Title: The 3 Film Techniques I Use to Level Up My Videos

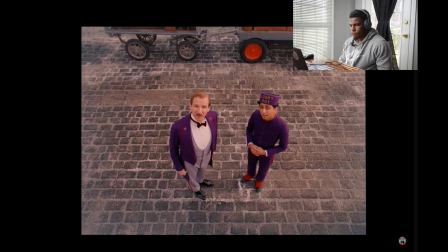Am I to understand you've surreptitiously hired this young man in the position of a lobby boy? He's been engaged for a trial period, pending your approval, of course.
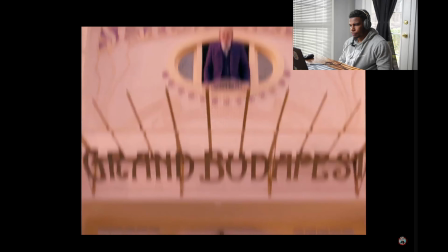Perhaps, yes. Thank you, Mr. Mosher. You're most welcome, Monsieur Gustave. You're now going to be officially interviewed.
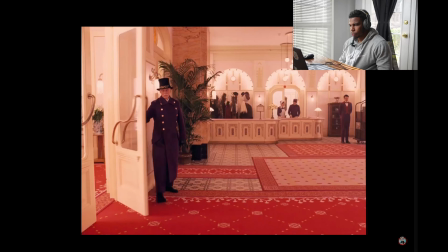Should I go and light the candle first, sir? What? No.
All right, so that's pretty much all I want you guys to see.
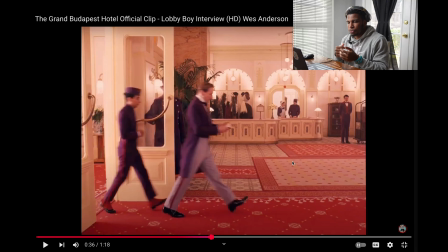So I'm gonna break this pretty much down, what I want you guys to know. And by the way, I have not seen the Grand Budapest Hotel. I think I should probably watch it after just seeing this one clip, and I think you guys should watch it too.
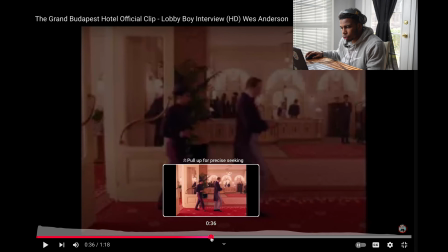So pretty much what I want to go through with you guys is that this right here,
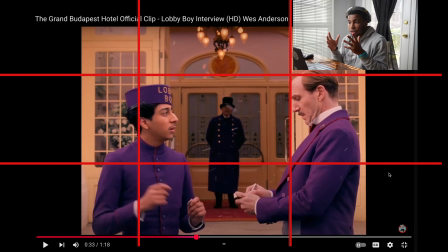this shot right here, rule of thirds, same thing I've been trying to say or trying to get you guys to understand. it all builds upon each other.
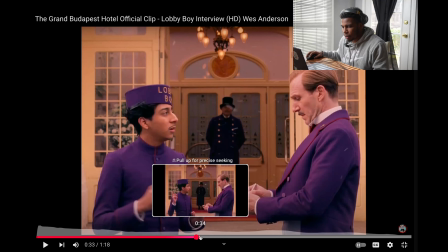So this is the rule of thirds right here. That's a pretty cool shot right there. And I want you guys to see this shot.
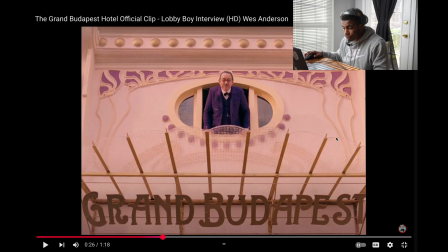So this shot right here, this is a low angle shot. So this low angle shot pretty much is basically trying to give you the perspective of the guys lower, pretty much hint in the name. So yeah, so it's a low angle shot, and I love these type of shots. I don't know, there's something about the perspective of it and all that stuff.
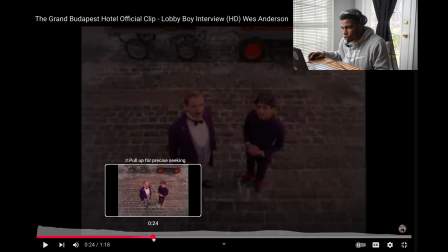So yeah, it's pretty much that. Also, this right here is a high angle shot.
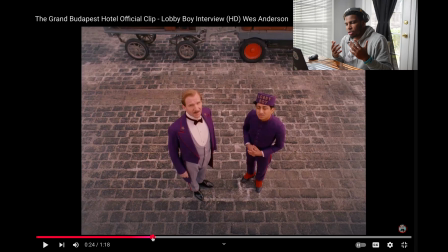So high angle shots, honestly, to me guys, they're my favorite shots because it just looks so smooth and they just have this ultra wide angle type vibe going, and I love those type of shots. So yeah, so you see the lobby boy, and then you see this guy right here.
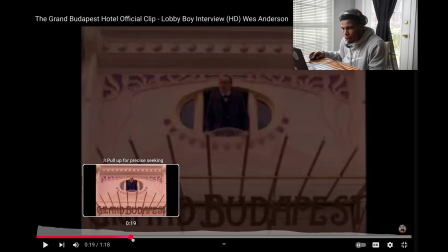So yeah, that's pretty much all I really had to say because it's the same thing.
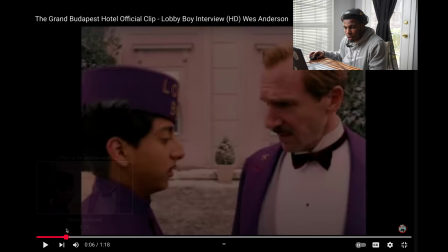Low angle shot, and this right here, rule of thirds, and this beginning of the shot.
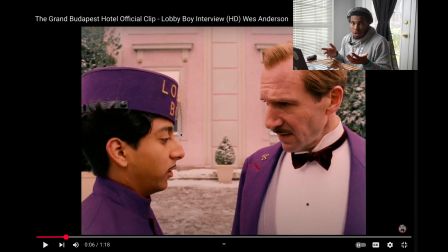So with all of that being said, these pretty much are some examples of, you know, using camera angles and the rule of thirds. All right, and with all that being said, I don't really want to have to show you guys any examples because there's so many out there in the world of filmmaking. Honestly, you can look it up and you can find so many examples of camera angles and how they're used and how they're differently used throughout the whole scope of filmmaking. But here are some examples of movies that you can watch that literally give you, you know, camera angles that are fun and new and stuff to watch.
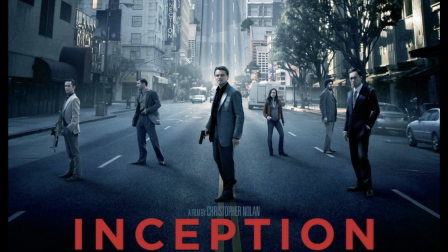So a few of them are The Revenant, Inception, Mad Max, The Fury Road, and of course the Grand Budapest Hotel.
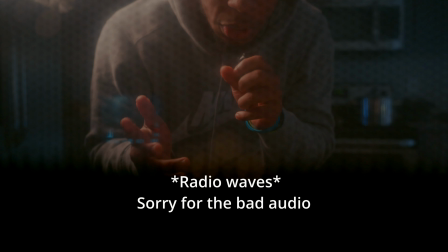All right, so I know I said I wasn't gonna of that, but I lied.
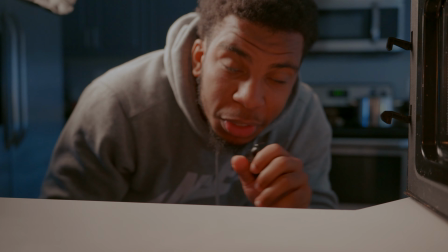So yeah, this is pretty much me right here.
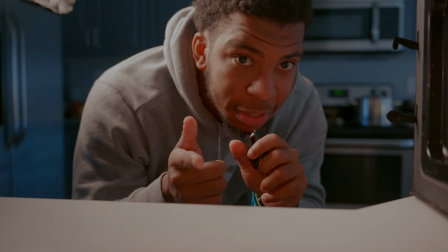Yeah, I thought this was pretty cool because I did tell you I wasn't gonna give you a camera angle shot, but I ended up doing that anyways.
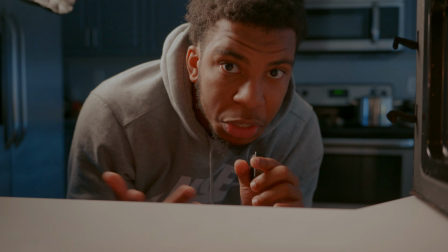So yeah, this is an example of a POV shot because pretty much you're in the microwave right now and I'm pretty much talking to you right now,
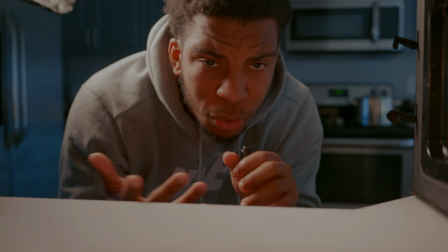and you don't usually see that a lot. So yeah, this is an example of a POV shot.
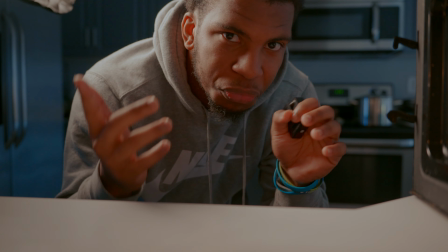Hopefully you think it's cool, but if not, we'll transition on to the next thing. So yeah. All right, so now we're entering the last technique, and that technique is creativity. And I could give y'all another literal film per se technique, but I think creativity is important because I think we all need to be reminded of it on a daily basis, because I think all of these techniques build up on top of each other. Literally, the rule of thirds, camera angles, and now creativity. I think if you use those three things the way they're intended to be used, you'll be on your way to be a great filmmaker. First, it was the rule of thirds. Second, it was camera angles, and now it's creativity. And I'm sure if you put all three of these things together, I'm sure you'll be on your way to being a great filmmaker. And yeah, I think all of these tools combined, as I've shown you in these videos, they all make for a great filmmaker. And hopefully you'll be on your way to that. And honestly, these are the things I use in every single day scenarios whenever I am making films and doing stuff like that. So hopefully this helps you out a lot.